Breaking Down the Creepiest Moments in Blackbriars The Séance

Some beautiful shots here. Wow. So I love this setting here and it starts on that painting, which is really creepy looking by the way.
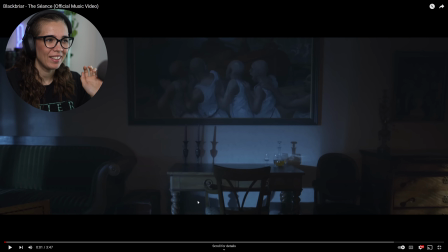This painting, I don't know what painting that is, but it's very creepy looking. I love the bald heads with the white dresses or robes.
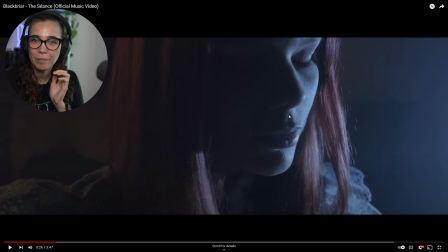I don't know what they're wearing, but it's a very cool look. And we have some of that beautiful blue and orange work here. So the really blue light on her face, a warmer yellow-orange light on the back, which is just giving that beautiful duality that we love.
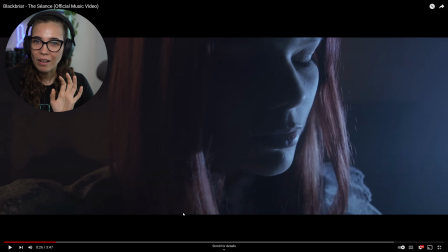Very pretty look. Everything is just really soft also, like the contrast other than, you know, the light is giving us in in the color grade the contrast isn't too high the blacks aren't that deeply black they're almost a little grayish so it's a little bit washed out looking which again is going with that ghost vibe
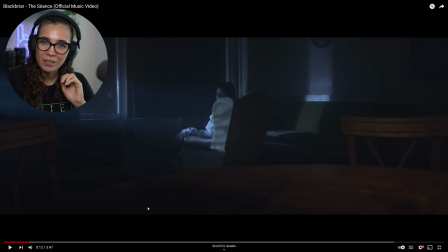this shot reminded me of the babadook a little bit which i saw again recently
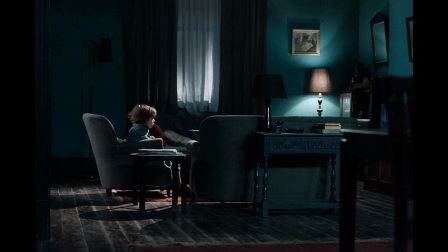if you've seen it you may know what i mean where you have this living room and they're sitting in front of the tv and it casts this beautiful glow we have these really like bluish tones here.
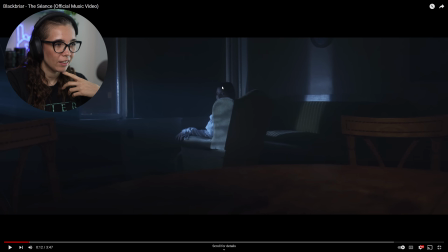And I love how she's looking over the back of the seat like this, like kind of looking at us as if maybe she's trying to communicate with us. I would definitely say that she's probably the ghost though, because she's dressed in white. So we do love a woman in white here on this channel.
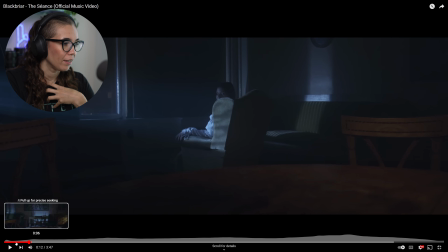We see it quite a bit in these metal videos. This is another great shot.
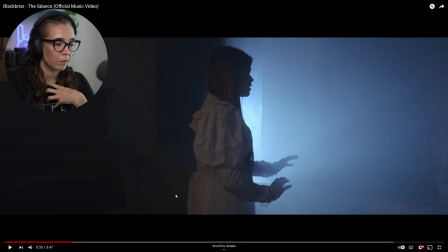again the warm light here with the really blue uh kind of harsh light there it's it's creating a beautiful sort of rim light outline here just very very pretty and well thought out he's wearing a beautiful suit by the way
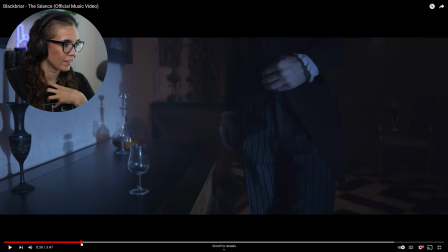very nice costuming here and then we have this book it was moving
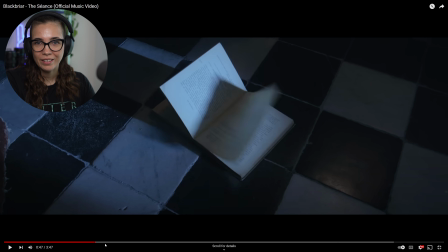on its own
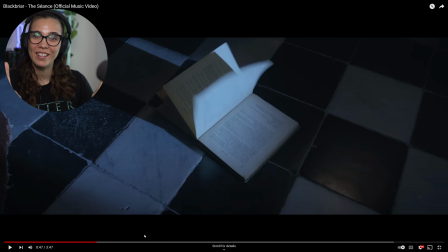and I feel like that might be another way that she's trying to communicate with him Then we have some lovely overhead shots.
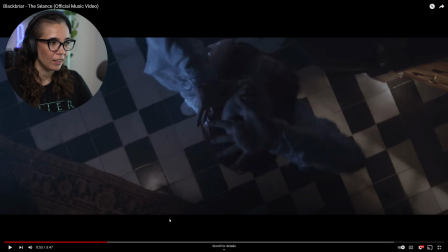There's some creative angles here. I love the lines here as well with, you know, the floor. And then we have these lines here. It's very visually pleasing. It is quite dark.
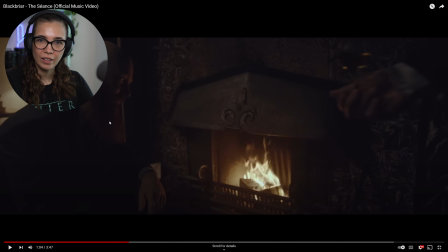Like his face is barely visible at all here. Same here.
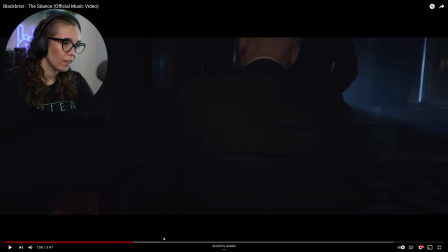It's very, very dark. It's almost hard to see his outline because he sort of mixes into the background.
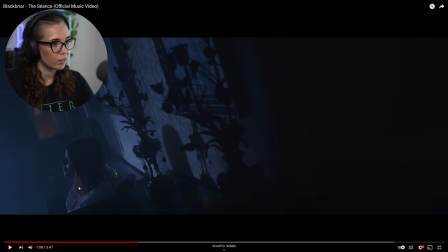But here again, we have a beautiful sort of outline on her. And I love, again, this is quite an unusual shot in how how much we see of her environment and this wall and she's just sitting here in the corner really nice very painterly almost very cute and
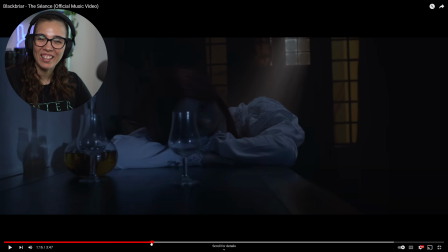then the glass started moving on its own that was quite a cool effect let's uh keep watching and and start there